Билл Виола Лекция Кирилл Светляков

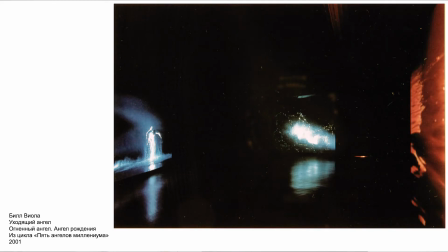(106:15)
Да, вот посмотрите, и ведь это темные, да, залы, да, где они инсталируются, и они инсталируются в общем как фигуры, существующие в реальном пространстве. Вот так он обрабатывает картинку таким образом, чтобы она не воспринималась в четких границах.
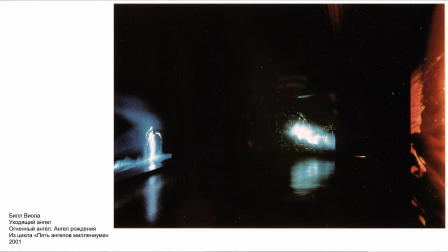(106:34)
Вот ему, ну, важно разрушить границы этого монитора, да, ну там проекции. Поэтому это попроще, поэтому все контрастное, потому что фигура должна войти в реальное пространство, он ее как бы уже интерпретирует как существующую в реальном пространстве, а не видеокартину.
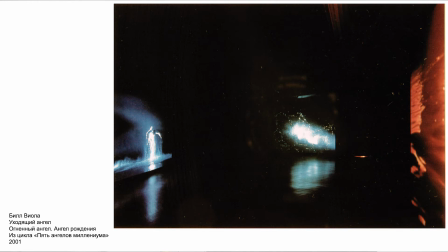(106:52)
У него есть как бы видеокартины, а есть вот такие пространственные композиции без четкой границы, вот
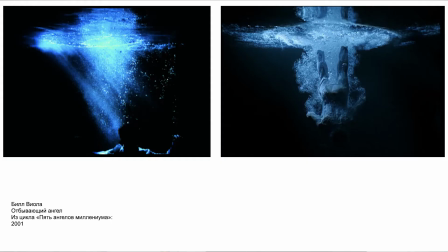(107:00)
этого четырехугольника. Так что вот они, фантазии на тему путешествия и погружения, испытания как бы рождения или перерождения. И где этот свет, да, он,
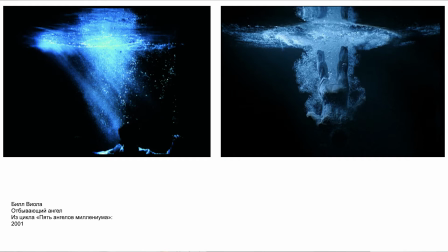(107:20)
фигура то исчезает на пустом фоне, то вдруг вот только свет акцентируется, и он уже воспринимается как форма, как фигура, как фигура, которая сейчас может материализоваться или может раствориться.
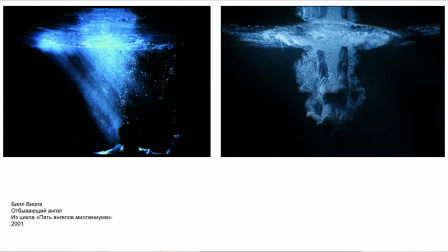(107:34)
Так что вот такое преодоление материи происходит в пяти ангелов Миллениума, тем более, что ангелы, ну, во-первых, они во многих религиях существуют, ну, в нескольких, это, по крайней мере.
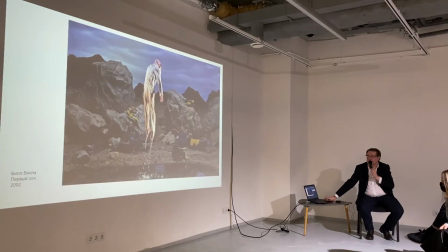(107:45)
Ну и плюс они не материальны, да, они. И выйти сколько, да.
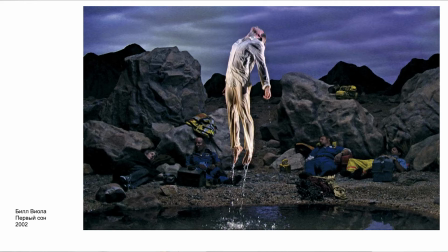(107:51)
И тема Вознесения видел первый сон, и где спящие то ли солдаты, ну, скорее всего, это какие-то спортсмены, вот, ну, вызывающие ассоциацию со спящими солдатами, и поднимающийся из воды этот самый герой.
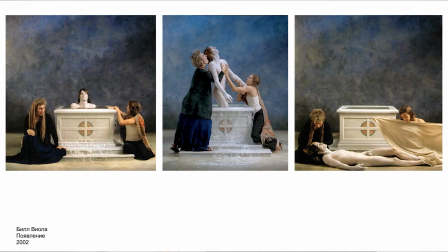(108:10)
Ну и здесь это фантазия на тему, сейчас я покажу, какой картины, это фантазия на тему картины Мазолина «Пьета», оплакивание на Христа, и здесь они же из гроба, да, в общем, они его кладут в гроб,
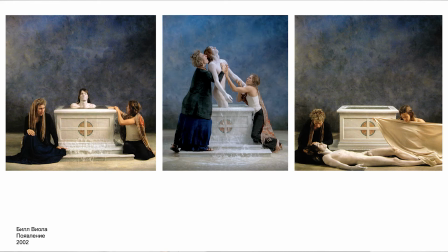(108:28)
они его оплакивают и кладут в гроб, здесь наоборот, они его как будто крестят в воде. Совершенно неканоническая вот такая история. Вот почему-то возникает вода, они его вынимают,
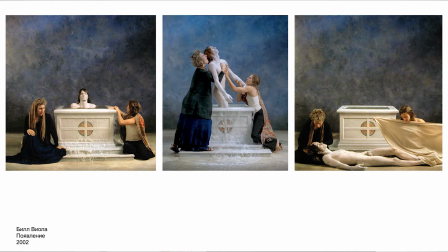(108:43)
укутывают, и как будто бы он переживает, наоборот, второе рождение или перерождение. Вот, так что здесь Виола сознательно опять делает такую картинность, нарочитую и композиционную.
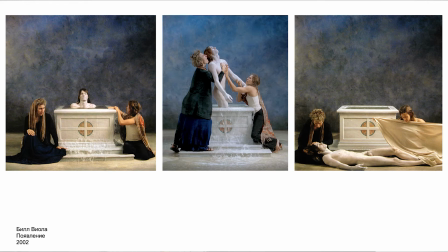(109:01)
Здесь каждый эпизод, он картинный. И он раскладывает это на несколько сотен картинных эпизодов, чтобы добиться перехода. Но смысл этого ритуала нам не понятен. Да? То есть это скорее какие-то работники, которые его будут оживлять в большей степени.
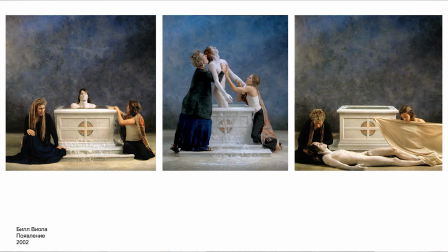(109:20)
Христос-то он сам как-то оживился. Вот, и, да, вот, и гроб оказался пустым. А тут происходит какая-то манипуляция, которая вызывает ощущение, да, что это скорее воскрешение вот такое физическое, то, что это происходит.
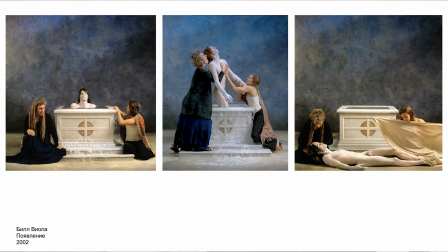(109:39)
И это начало 2000-х, это всякие успехи генной инженерии, клонирование и возможности опять бессмертия, или, по крайней мере, продления жизни. Да, вот то, что сейчас даже некоторые говорят, что это будет основой новой социальной инженерии.
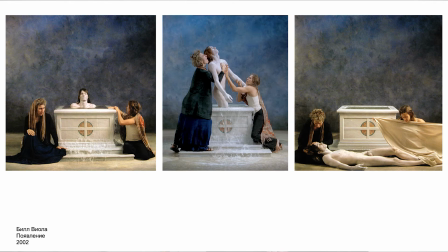(109:58)
Вот, когда человечество разделится на две касты.